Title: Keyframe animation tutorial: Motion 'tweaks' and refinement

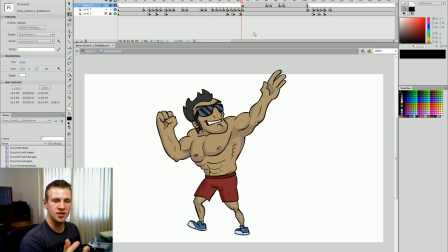So when we hit that end pose, because he's stomping down and moving in that sort of left direction, I'm going to do a bounce back with two new frames, and he's just going to get a little shorter and a little more to the left.
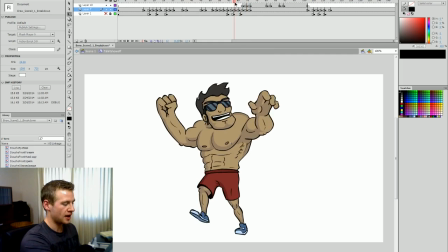And I'm going to do the same again on the next one, but less drastic. And then when we move across, you can see that we have that sort of bouncing motion.
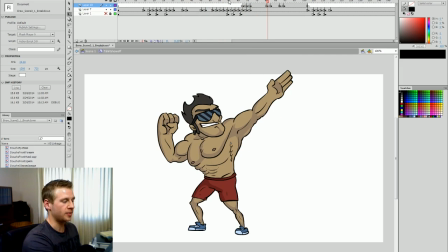So when I play through, he has a bit of a lead in and a little bit of a bounce, and it really just smooths and softens the whole thing. Similar to how I used the frames again with the bicep, I'm going to do the same thing here again with these pec flexes.
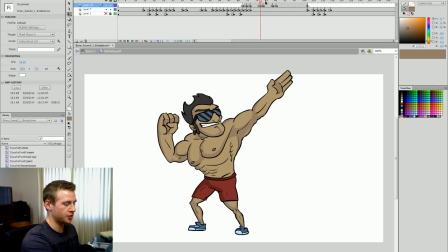I have 4 new keyframes of the pecs flexing. I have 2 of the right one going up and then 2 of the left one going up. So I'm going to reuse the first right one going up again so that it goes up and then down again. and then I'm going to return back to the default one.
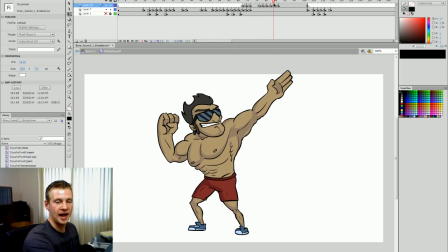Okay, so I'm just reusing it so that the motion goes in and then out, rather than just in and then stop back to normal. And then we're going to do the same thing with the other flex. So we're going in and then out and back to normal.
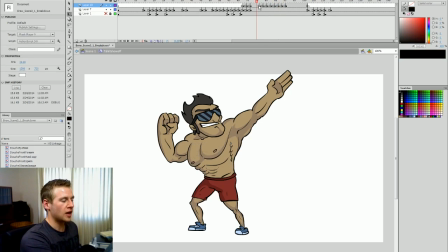What I'm doing to duplicate the keyframe, instead of Control-Alt-C copying and pasting the keyframe to another place, I can just click and drag from anywhere within the frame area that has that keyframe. So for example here, I just click and drag that frame over to where I wanted to move it.
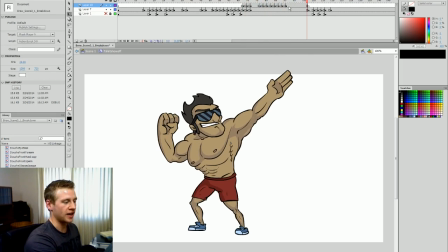So now I've got this motion that goes in and out with each of the breast flexes. And I'm just gonna copy the first one, so he goes right, left, right. And I'm gonna do that by going up to the first right breast flex and just clicking and dragging that area over there.
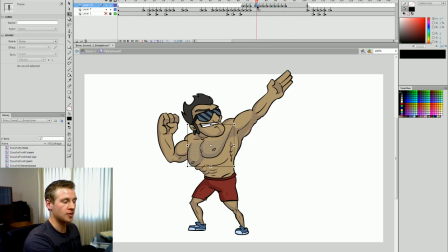To properly copy the keyframe, you can't select the first one, because if I click and drag the first one, it actually moves the keyframe. It has to be on an area inside the keyframe space. So I'm gonna do that again with the two areas, so I've gone up and down again. So now I've got right breast position 1 and 2,
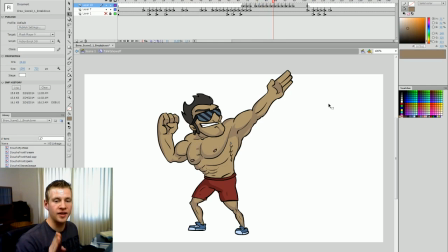and then 1 again, and then back to the default. And then I've got the left pec position 1 and 2, and then 1, and then back to the default. And then I've gone again with 1, 2 for the right one, 1, and then back to the default.
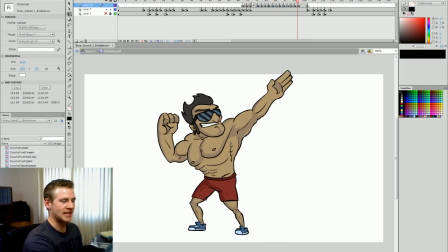So now when I play this through, he's flexing both of his titties and getting the attention of anyone standing by. Now, just to show a bit of the contrast between when we haven't fixed the motion with little tweaks and when we have,
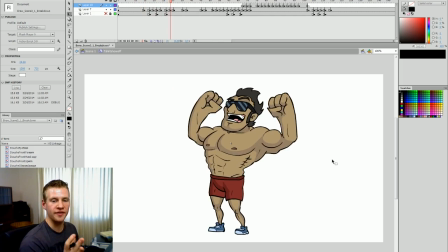these are the two pose changes where I've added the tweaks. You can see everything's quite smooth.
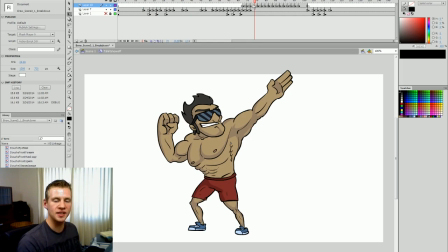Whereas here when I play through, watch as he moves into going to do the next pose, see if it feels smoother or see if it's a bit jarring.
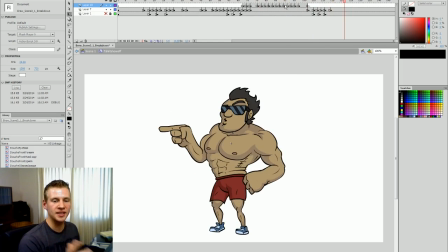Okay, so it's a subtle thing, but it's actually quite jarring because he just kind of immediately starts moving.
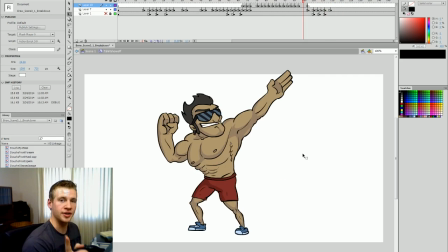So there are two things I want to do. I want to add a slow lead into the movement by adding a duplicate keyframe of this whole area here and just shrinking it and moving it to the right, because in the next frame he goes down and to the right.
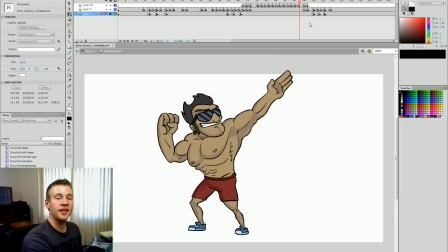So I want to begin that motion. The other thing I'm going to do is I'm going to make this whole motion much quicker,
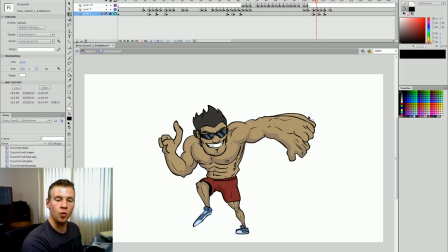because as you can see here, I've got these warping areas in the limbs and in the finger. Now these are called animation smears. This is where you distort the geometry of what you're drawing to help accentuate speed in the motion.
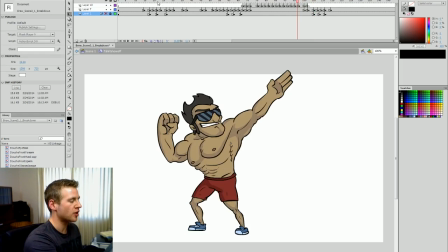But in order for that to be effective, there actually has to be a bit of speed. And at the moment, I've got everything on doubles, which means every second keyframe, which means in this area,
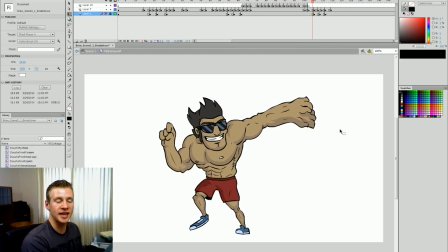he's moving at about 15 frames a second because I've got my animation at 30 frames a second.
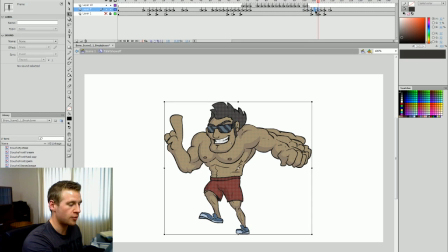So what I'm going to do is right here where there are the smears, I'm going to have everything on singles.
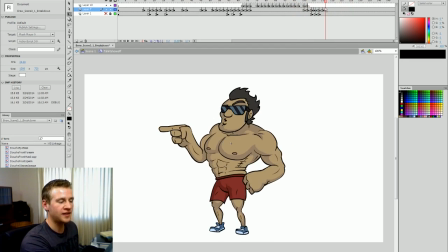And that makes the motion faster and it makes the smears more visually effective, but I also need to remember to add my little bounces at the end.
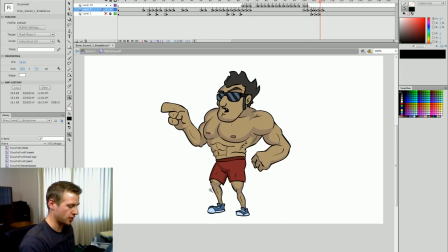Now I'm going to show you another little trick that you can use to kind of subdivide your bounces.
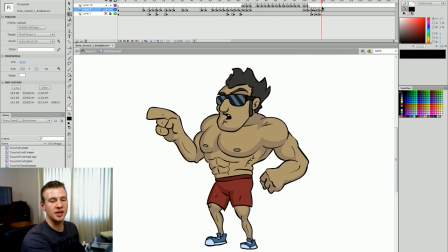So what I've got here is I've got his body kind of bopping back in the rightwards direction, whereas his left hand, which is moving quite fast, is going down instead of in the rightwards direction. So what I'm going to do is, again, I'm going to create two duplicate keyframes, 2 frames apart.
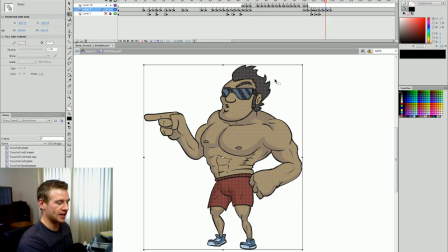Okay, so these are all the same keyframes. I'm going to select the leftmost one. I'm going to skew him back a bit. On the next one, I'm going to skew him back between the two. So we have that bouncing back motion. Okay, but now to subdivide it, I'm going to select that first duplicate.
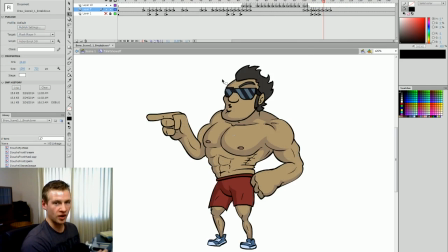I'm going to hit Q and deselect what I had selected, and then I'm going to click and drag right there. So I've selected everything in this area, and I'm going to skew the hand down. I'm going to do the same again with the next frame, click and drag, as long as it's generally the same selection, and skew it down but slightly less.
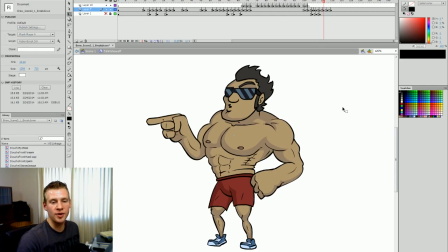And what happens now is if you go through slowly, we have it bouncing backwards and the hand skewing up as well. So we actually have both little bounce back motions accentuated.
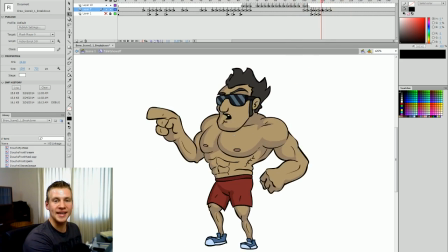So now we can play it through and it's got that slow lead in and a subtle bounce back that is actually more fluid with the motion he's doing, with the left hand moving down and the body having moved back and stopping.
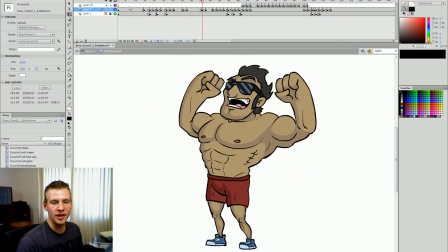So it needs that bounce back. So now when I play all the way through, we have much more of a fluid motion with all of the transitions.
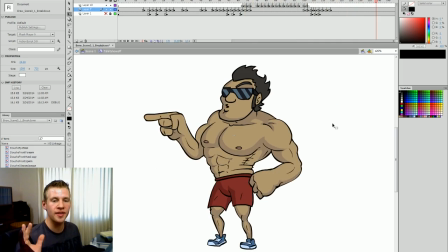And all it takes is a simple little tweak here and there just to show that the body doesn't stop immediately. there's always a little bit of whiplash. If you try and punch your hand forward as hard as you can, it's always going to go forward a tiny bit before it comes back.
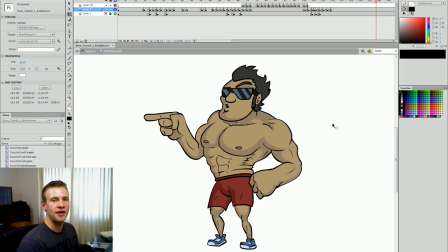And that's just natural, it's just physics, and we're kind of accentuating that in our animation to show that these people have some physicality about them. So that's my short, simple tutorial today, ladies and gentlemen, on some tweaks that you can make to add a bit of bounce back and tweak the motion of your characters.
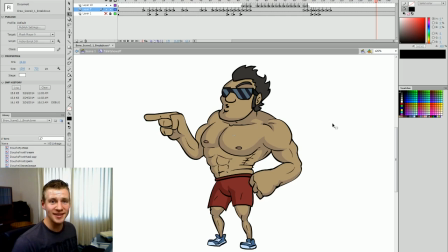I hope it's been helpful, and until next time, ladies and gentlemen, I will see you later.